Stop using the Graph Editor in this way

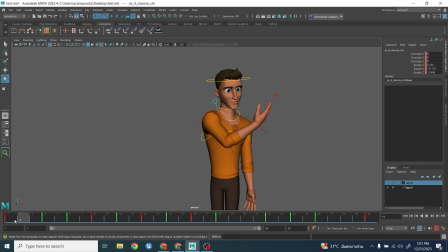[4:09]
You're doing every single key, right? And you should craft those keys because you want a certain shape, certain arc, and stuff like that. Okay, so I made the arc like this and switch in this position because that's exactly what I want.
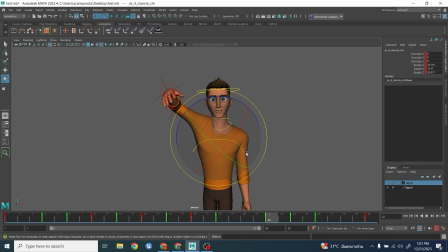[4:25]
All right, and as you can see here, I'm doing this one without even checking at the graph editor. So let's take a look now for a moment what I spline, what happened. Okay. Okay, so now as you can see, I spline, and more or less it flows quite well.
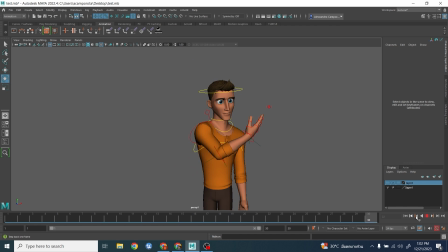[4:43]
It maintains the arc and everything. This is the reason because I did quite a lot of breakdown, all right? So one of the mistakes that a lot of people are doing it, okay, once I've done this one, if you wanna make it extra polish and everything, you should go in the graph editor and make the curve nice and smooth and clean,
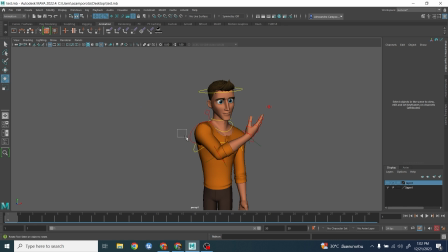[4:59]
right? So let me save here and show you why this doesn't work. Let's take the shoulder, for example.
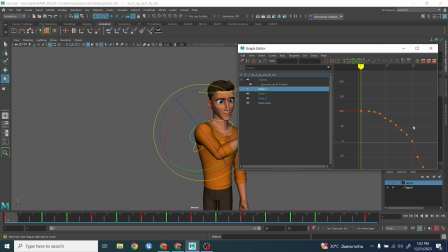[5:05]
As you can see here, it's quite messy, all right? And you know what a lot of people will do, especially here, right? They see what's happening here, right? What people will do normally, they're like, this is very messy.
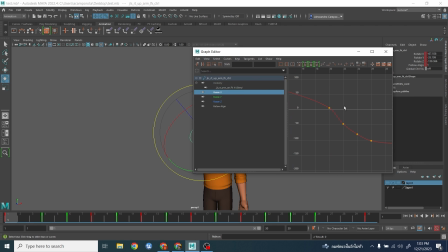[5:23]
So basically, what's happening is that they started to delete stuff, okay, just because they want the curve to be,
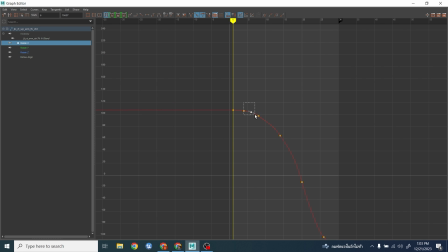[5:30]
smooth and nice, not really checking how this is actually affecting your animation, okay.
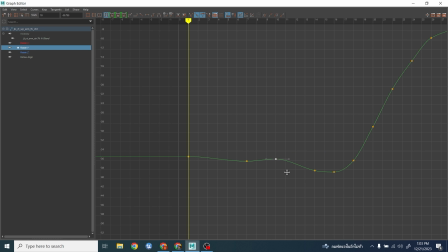[5:38]
So you see there is a little bit of up and down here. They think, oh, it just might be a mistake. I don't want to have any shake. I want to have a clean arc. So they just go and clean all this, and they think they're doing something really smooth, which is in a way, yes,
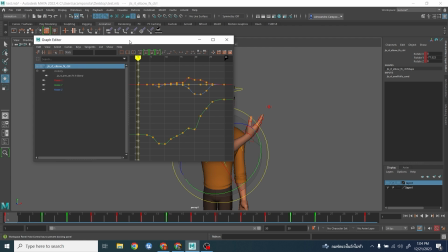[5:53]
maybe it's gonna look very smooth, but I can guarantee you guys, you are deleting all the details about the breakdown that you did,
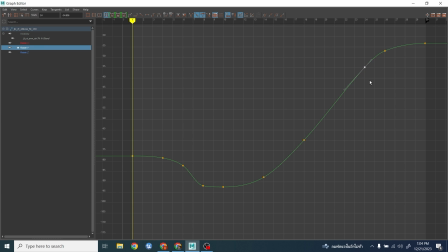[6:02]
the overlapping, the overshoot, the drag, all those things that sometimes, depending on your access, it might require, it might necessarily needs to have some counter animation.
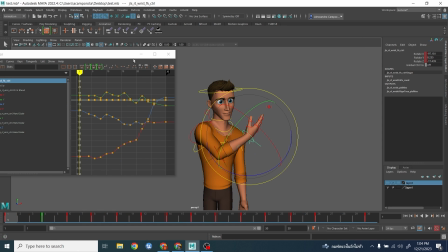[6:12]
And obviously, you see me doing here as a test to all the three controller, right?
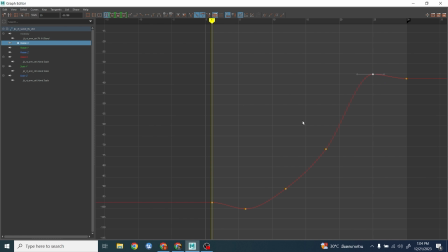[6:18]
The shoulder, forearm, and wrist as well, all right? And just you will see in a minute the difference how yes, it will look smooth, but it will look very generic, very bland, and very boring, all right?
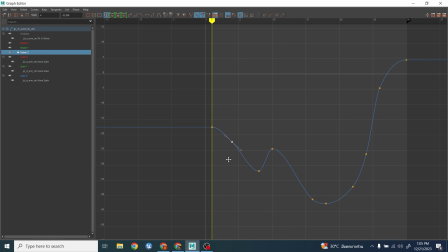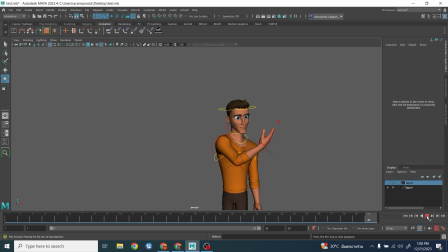[6:39]
So now that I make those curves pretty nice, as you can see, I lose all the flavor and all the breakdown that I've done before into the movement, and now everything looks very generic.
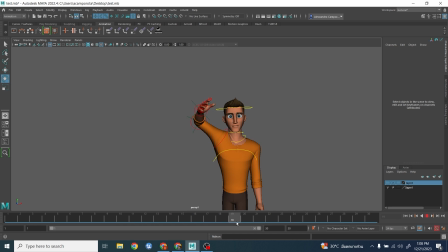[6:50]
So if you notice the forearm and the arm kind of like moving together, by the arm, all right? The spacing is very even right now because all the acceleration, deceleration,
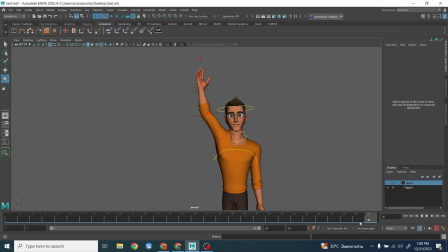[7:05]
that I did before was basically being deleted because you just wanted to make pretty curves, right? And all those details you put in the animation, they are completely gone. And I know you've been taught sometimes, hey, must do pretty curves and clean curves and stuff like that,
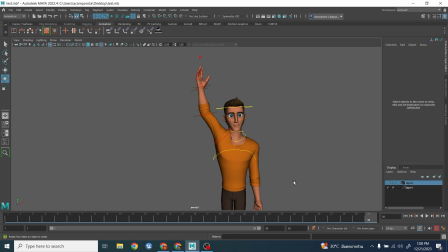[7:20]
but that's not always how to make a good animation. Let me roll back for a reason, explain you why that's it, all right? Okay, so we go back to the version done by me. I want to explain you why just cleaning up those curves doesn't always work all the time, all right?
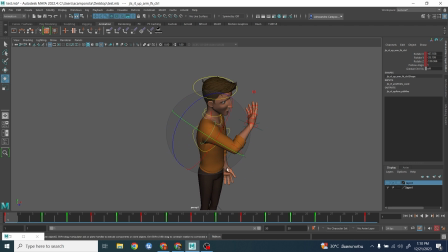[7:38]
And if I go to gimbal, for example, you'll notice now that the two axes are overlapping a little bit. So in order to make a nice arc, I had to do a little bit of cheating, okay?
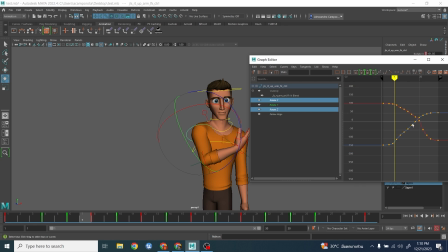[7:51]
Especially within the X and the Z, all right? I had to move them in a certain different way, and sometimes I have to accelerate one axis to go in a particular way, or the other way around, okay?